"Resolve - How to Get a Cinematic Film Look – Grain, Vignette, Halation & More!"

Welcome back to the channel. Today I want to go over creating a film look. So let's jump in.
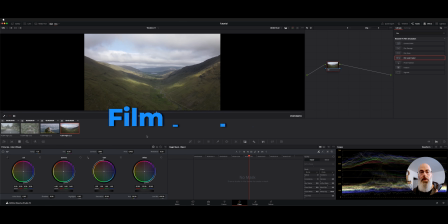[0:06]
I got a few clips here, and I wanted to explore the film look creator, which can be found over in your effects node.
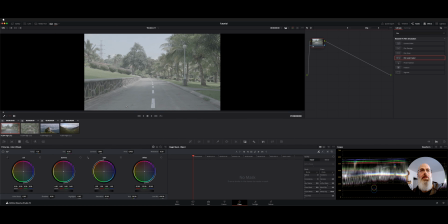[0:14]
So I just brought in a couple of clips here. Some are just log, and I'm going to drop this onto here.
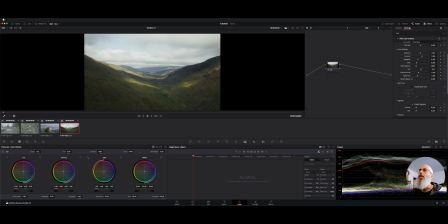[0:20]
And what it does is kind of give you some grain and some other effects. You can change the exposure, some split toning, some vignetting. All these things definitely help. So let's explore this a little bit. I'll go ahead and change this preset to clean slate.
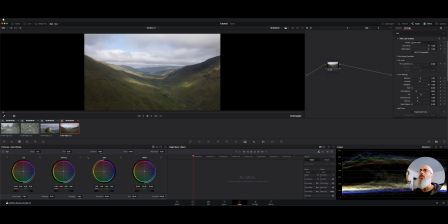[0:37]
So that means nothing's going on here. And let's just explore what we got. We have the film look blend. So you could slide that up and you could see this changes some of the higher peaks in the blues, washes it out a little bit.
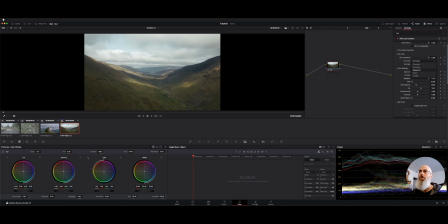[0:52]
And there's different looks here, so you can choose between those. We'll stick with the first one. Now you can change things about your color settings. So think of this as just a shortcut to what you would do with your tools down here. Highlights, fades, contrast, just quick sliders.
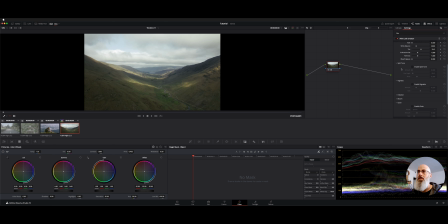[1:10]
But where this thing really starts to shine is the split tone, the vignetting, and a couple of the other things. So let's check out split tone real quick. If we enable that, and we have an amount slider, this really starts to change sort of the look of the world that you're in.
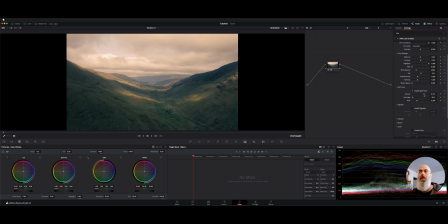[1:27]
And this is a technique used by a lot of colorists, and you've seen it in a lot of movies. So let's change the hue angle here. So we can go from like a really sort of overcast, warm look to all the way to the other end of the spectrum,
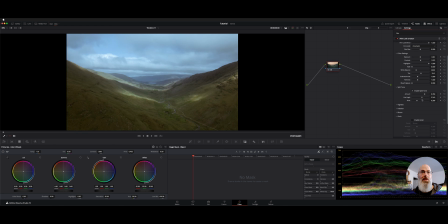[1:42]
sort of a sci-fi space sort of look, desolate, all that with just this hue. So that's split toning. Then we have vignette, of course, which this one I'm not really super impressed with. It doesn't give you the flexibility that a real vignette does, but it's supposed to give you that oval look along the sides.
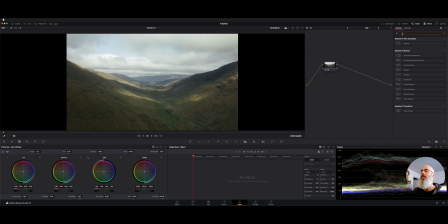[2:00]
In fact, let's just grab one and I'll show you what I mean, because this really goes a long way to giving you a filmic look.
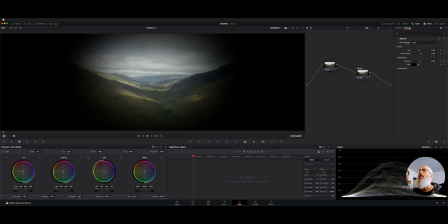[2:07]
So if we put on this regular vignette, we can actually see we got control over the size.
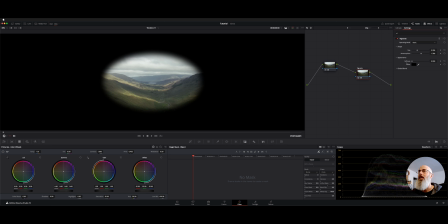[2:13]
So let's say we were going to kill the softness and really make it a harder vignette.
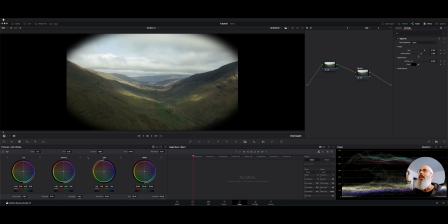[2:18]
Now we can go right in here, right about where we want it. And you can change the anamorphism here.
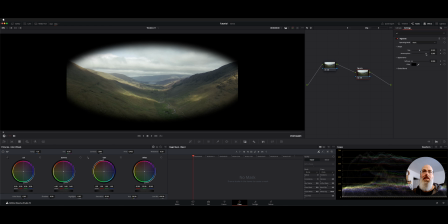[2:26]
So let's shrink it down. Kind of gives it more of that elongated view to work with the 16:9 content.
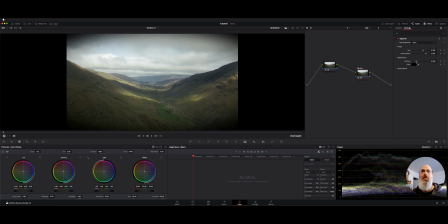[2:34]
Then you can come out here and then give it some softness. And what that's going to do is sort of draw your eye into the center of the screen. This is used quite often. Probably not to this degree, maybe a little more soft. It's certainly more flexible than the built-in one. So let's go back to the film look creator.
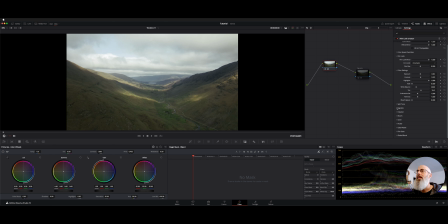[2:54]
Another thing we have is halation. Now this is going to work more with like brights and highlights, headlights, lighting, stuff like that. So I'll probably do that one on another clip here. We have bloom, which depending on how we have this set, it's going to really change the look.
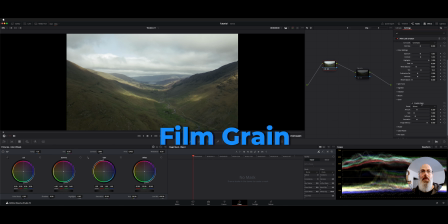[3:14]
So we'll dial that in a minute. Grain here, and it might be a little hard to see, but you could see if we look at our scope here,
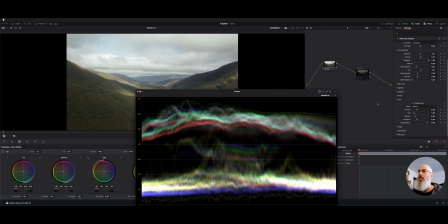[3:20]
look at how just turning this grain on and off, what it does to our image. And then if we go up here and go full screen,
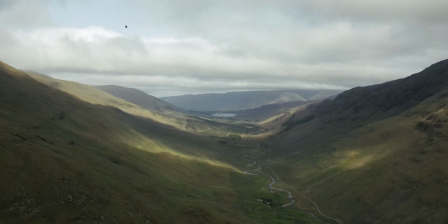[3:31]
it might be a little hard to see, but look at the density where the clouds are. And it just gives it more, definitely a filmic look.
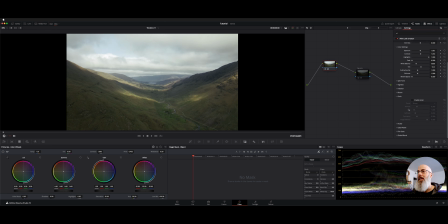[3:40]
So that goes a long way. Grain and then the vignette certainly will help quite a bit. We have some other stuff here like flicker, gate weave, if you want to make it look aged. But let's work more on a film look just with where we're at.
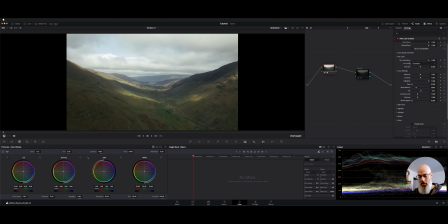[3:54]
So we don't really have anything enabled too much here other than a couple of adjustments. The grain's not enabled, and then I have film look going, but nothing too crazy. Split toning's off, vignetting is off, halation, everything's off basically.
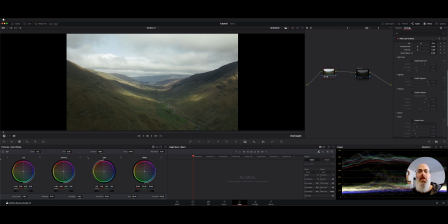[4:10]
So let's make this world look a little bit better. I'm going to turn on my panel, and on this first node, I will bring this down a little bit. We'll get it a little darker, some more contrast. In fact, I'll use the contrast.
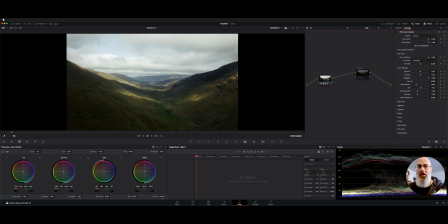[4:29]
Shadows are getting a little darker. I'm going to bring the highlights down. Bring up my mid detail and a little more saturation for me, and probably bring my shadows up just a notch. So here's this before, after, not too crazy. We could probably do some stuff with the sky as well.
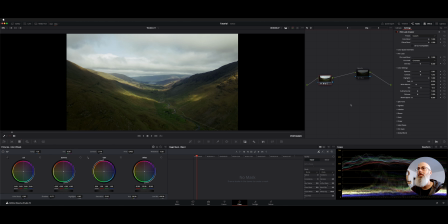[4:49]
But now let's start dialing in the film look. Let's go ahead and add that grain back in.
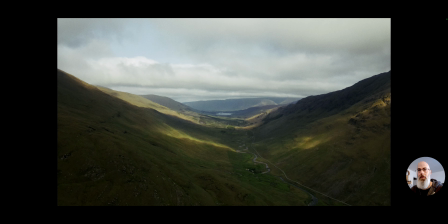[4:55]
And I can really see, especially if we go full screen, there's a lot of texture in here.
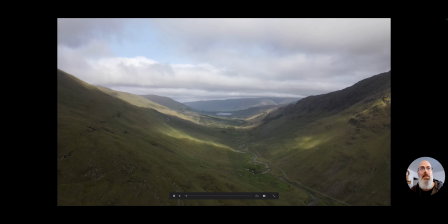[5:03]
Look at the mountains here and these mountains in the foreground. Pretty huge difference with the texture.
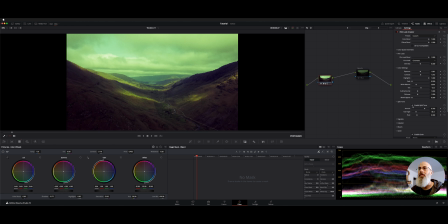[5:11]
Now let's go ahead and work on the split toning and see what that does. I'll go ahead and reset everything. Now this really can kind of give you a nice complementary tone. So let's, here's more of a warm look.
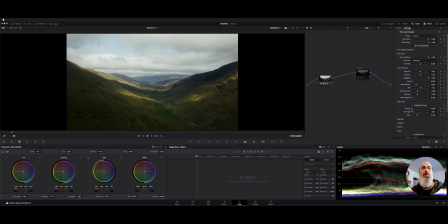[5:27]
And then as we go further around, we get more of that sort of washed out apocalyptic look. In fact, we have a bleach bypass mode under the color settings. So I went ahead and disabled split tone.
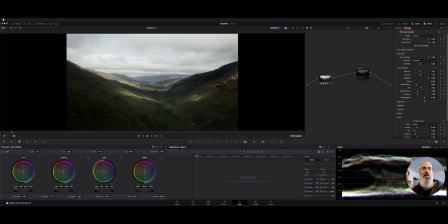[5:43]
Let's move the bleach bypass up, and you're going to get more of that washed out sort of dystopian look.
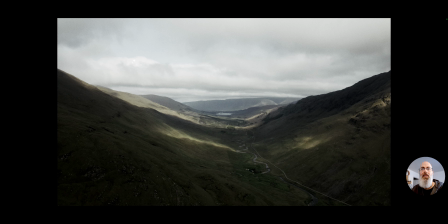[5:51]
So there's that difference. It's got the grain, but now it's sort of got that lack of life look.
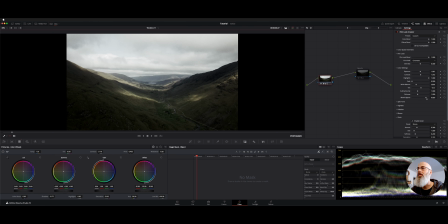[5:59]
So that's a pretty cool technique, especially depending on the style of the movie. It can really make all the difference. So that one's pretty cool as well. Okay, so that kind of gives a little bit of a shot look. And then let's go vignette. We could probably bring this down a little more.
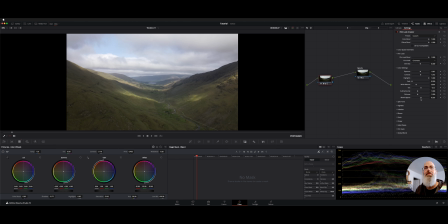[6:16]
So if we bypass all of our color, quite a bit of a difference now.
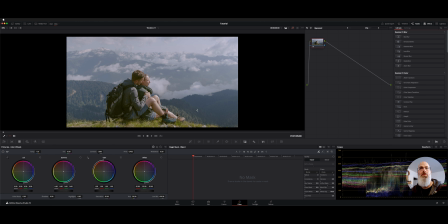[6:22]
Let's go ahead and try a couple other shots. Now this one, it's got a little bit of matte going on. Now, if we were to do that with the other clip here, I'll show you what I mean.
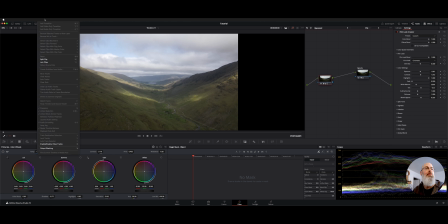[6:34]
So there's a couple ways you can do this, but you can come down to output blanking here, and let's go 235.
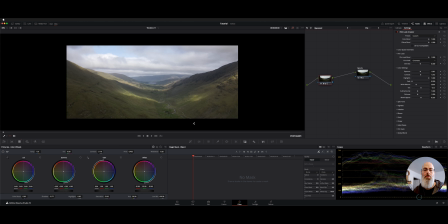[6:42]
Now that gives it those wide mattes at the top and bottom. And then if we have the vignette set up on here, might need to be a little bit bigger.
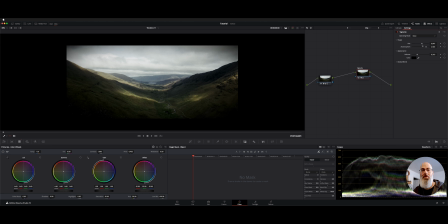[6:55]
So that's going to give it more of a film look, something. It's a still shot, but with the vignette and the mattes, that also gives you quite a bit more of a filmic look.
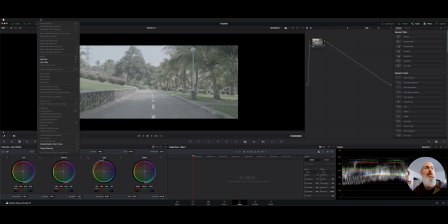[7:06]
Now let's see what we can do with some of these outdoor shots. I'll go ahead and put our blanking back to full screen.
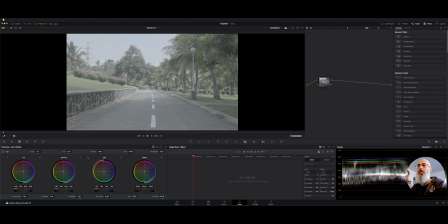[7:13]
So this is a log shot. So on this first node, let's just kind of get things looking a little bit better.
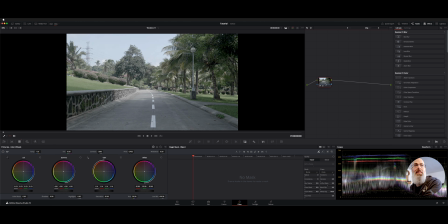[7:19]
I don't know anything about this camera or anything like that. I just know it doesn't look very saturated.
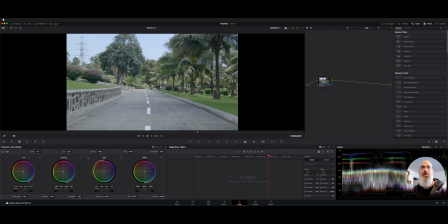[7:25]
And was log, I don't know the conversion that it needs per se. Now it looks all right if we want it to look more film-like. I'm going to bring the gamma down quite a bit.
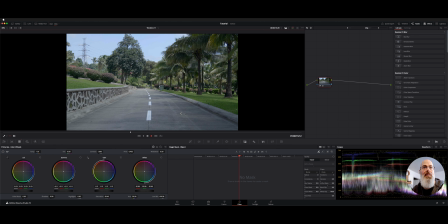[7:36]
And this one, maybe we could use some kind of like lens flare. Let's do our usual tricks. Let's go with the film look and just keep that going and see what that looks like. Now there's a film grain by itself, so let's jump that in.
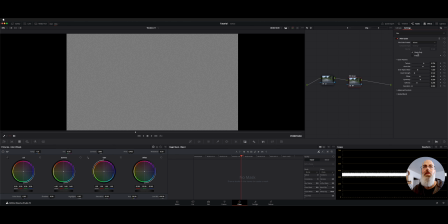[7:52]
And here you can look at the grain size with the grain only, and we can increase the texture and the size if we want to look a little older.
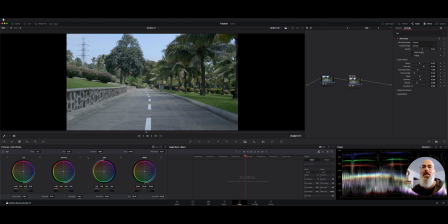[8:02]
So now let's toggle that on and off. And this has the opacity. So see, as we bring the opacity up, you can see the texture on the street quite a bit. And then you can bring that down. Now that makes it look a little older, a little more film-like.